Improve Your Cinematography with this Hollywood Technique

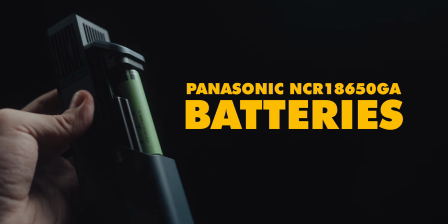255s
The fan is charged via USB-C, and the body uses these particular batteries also charged by USB-C.
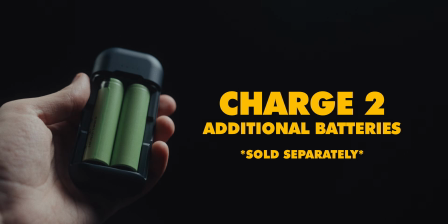261s
If you get more batteries, you can get PMI's new charger and power bank for them, so you can have additional batteries ready to be swapped out, and you can even charge other devices with it. But I think it's really impressive how much haze and smoke you can get out of this small body.
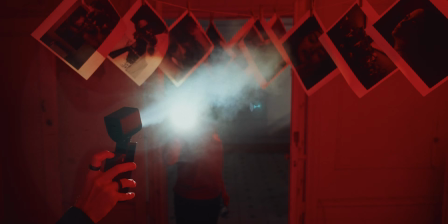274s
And the carrying case makes it easy to pack up and travel with it, so you can use this to get closer to the Hollywood look and feel anywhere you need it.
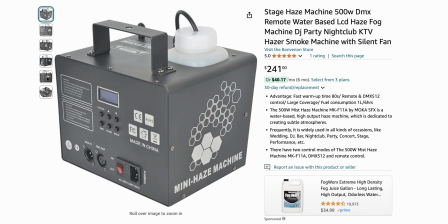282s
Now of course the foggers and hazers used at that level are much bigger,
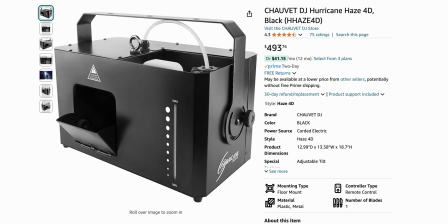285s
but they also cost way more than you might be able to afford, especially when you consider the refill fluid you'll need to buy. Even if you found a cheaper one, you could lose the additional features this has, and could be compromising the safety of you and those around you in the space you're working in. I've known about the Smoke Genie and the SmokeNINJA since they made portable foggers and hazers popular, but I didn't think I could justify getting one with the price those were set at until now with this version.
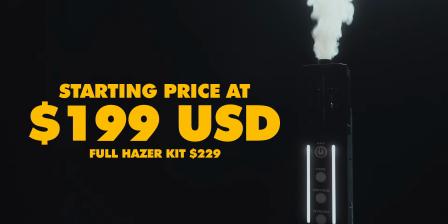309s
The SmokeNINJA Pro comes in at $199 USD, and I think this is worth getting for everything it can do,
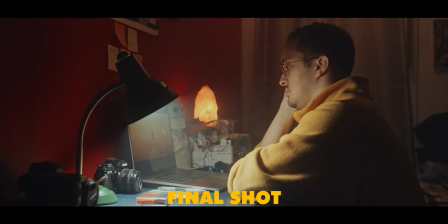315s
especially if you're a solo filmmaker or working with small crews or spaces.
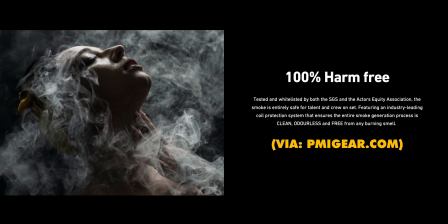319s
Now I mentioned you don't want to compromise on safety when using Haze, and with the SmokeNINJA Pro, you know you are 100% safe no matter the environment you use this in.
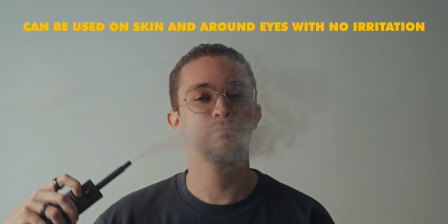327s
The smoke this produces is safe to breathe in and safe for your skin and eyes to be around.
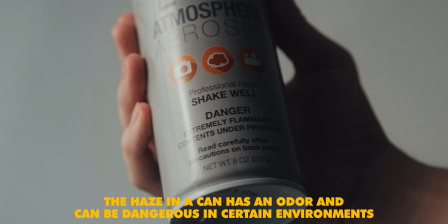332s
Your body won't get irritated from the smoke, and you won't get any burning smell like you can from other smoke machines, which would be a sign that it is dangerous to use and inhale.
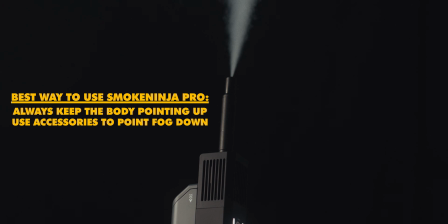340s
The full SmokeNINJA Pro Hazer kit comes with many different accessories for different smoke effects and rigging options for you to use. And here I want to showcase some of my favorite ways to use the SmokeNINJA Pro.
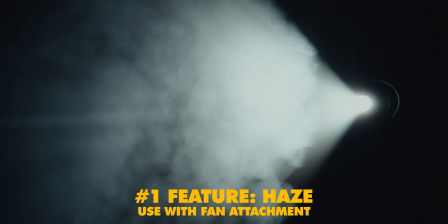351s
I mostly use this for the Haze feature to fill up the room with atmosphere and for volumetric lighting when I want to add that high quality cinema look.
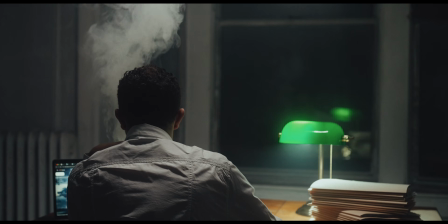358s
If I want the Haze to have a thicker look or get a look similar to smoke, I use the fog setting as I did for this shot inspired by the movie In the Mood for Love.
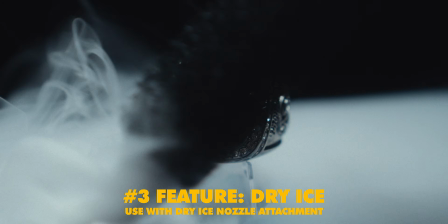367s
Dry ice is nice for that lingering thick smoke effect you could use to enhance that cool feeling from freezers or cold environments.
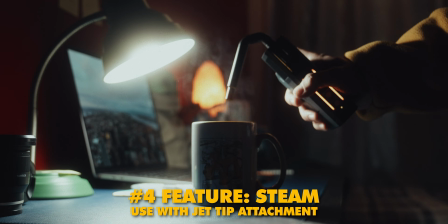374s
And steam is the opposite, where it helps express the heat of objects like boiling water or hot coffee. From most to least use, that would probably be the order I would use the features of the SmokeNINJA Pro.
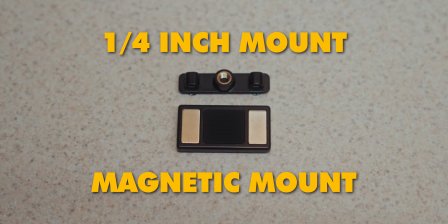384s
And for rigging it up, you have a magnetic and a 1/4-inch mount you can attach to the side of the body.
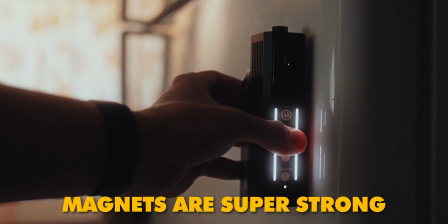389s
This gives you even more creative freedom to achieve the shots you envision.
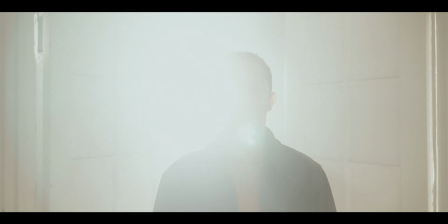393s
Now I want to share with you ways you can still get volumetric lighting in your shots even if you don't have the ideal locations for light beams.
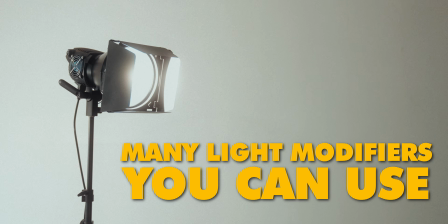400s
There are different light modifiers and setups you can try that can give you stunning looking shots.
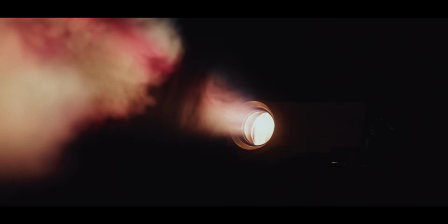405s
The first setup is the projector light beams. Here you need a decent projector, but the brighter it is, the better the results will be.
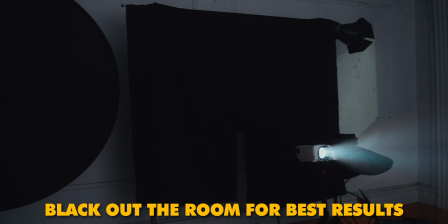411s
You also need a dark room or add blacked out curtains like I did to make the light beams pop out more.
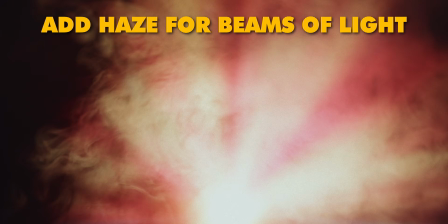417s
After you add haze, the most important aspect to get the full effect is the right video to play on the projector.
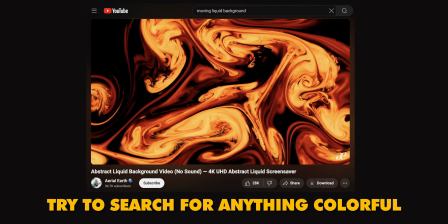422s
On YouTube, I looked up for abstract liquid backgrounds and tried moving colors and all sorts of searches.
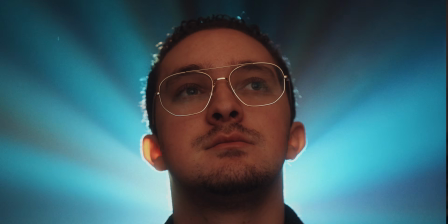428s
It's sometimes hard to find the right look, but make sure the video has the colors you want and some black in it if you want the effect of distinct beams across the atmosphere.
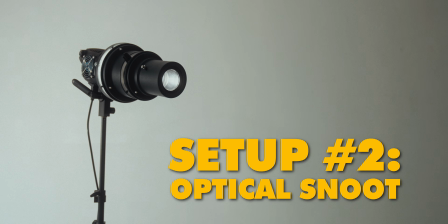436s
Another cool setup is using the optical snoot light modifier. This is similar to a spotlight mount but doesn't act exactly like one.
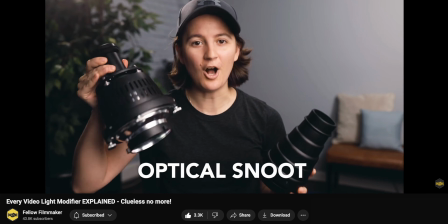443s
If you want to learn more about different light modifiers, check out fellow filmmakers' video on them.
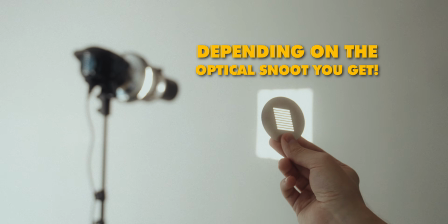448s
But with an optical snoot, you have these cutouts you can attach to a single source light, and then when you add haze, the light rays will take up the shape of what you project.
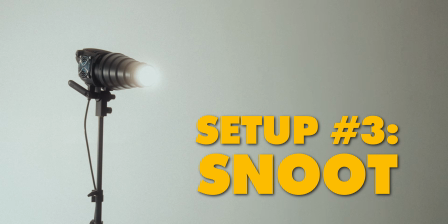456s
Here's some example shots I've used an optical snoot for. There's also a regular snoot which is cheaper, but it doesn't give you all those cool cutouts you could use with an optical snoot.
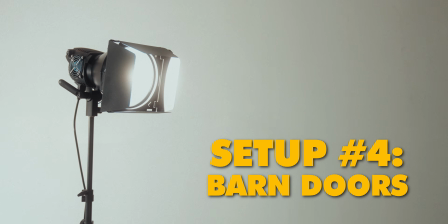465s
And barn doors are one of the more standard modifiers you could use to shape the light.
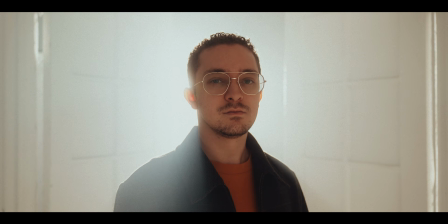469s
But if you want that spotlight look, you'll want to look for that modifier a Fresnel or an optical snoot if you can't spend too much. As long as you have enough haze in your scene, you can create many different looks with volumetric lighting.
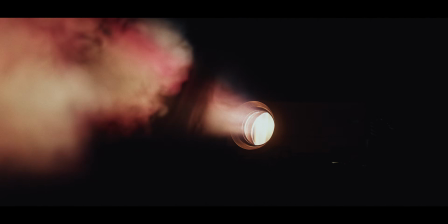481s
The SmokeNINJA Pro can boost your creativity and offer that high quality cinema look you want in your work with just the haze alone.
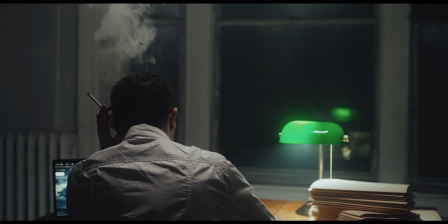488s
And if you incorporate all the tips I've shared throughout my videos with this technique, I guarantee you will improve the visual aspects of your filmmaking. Keep practicing creating and working on your craft.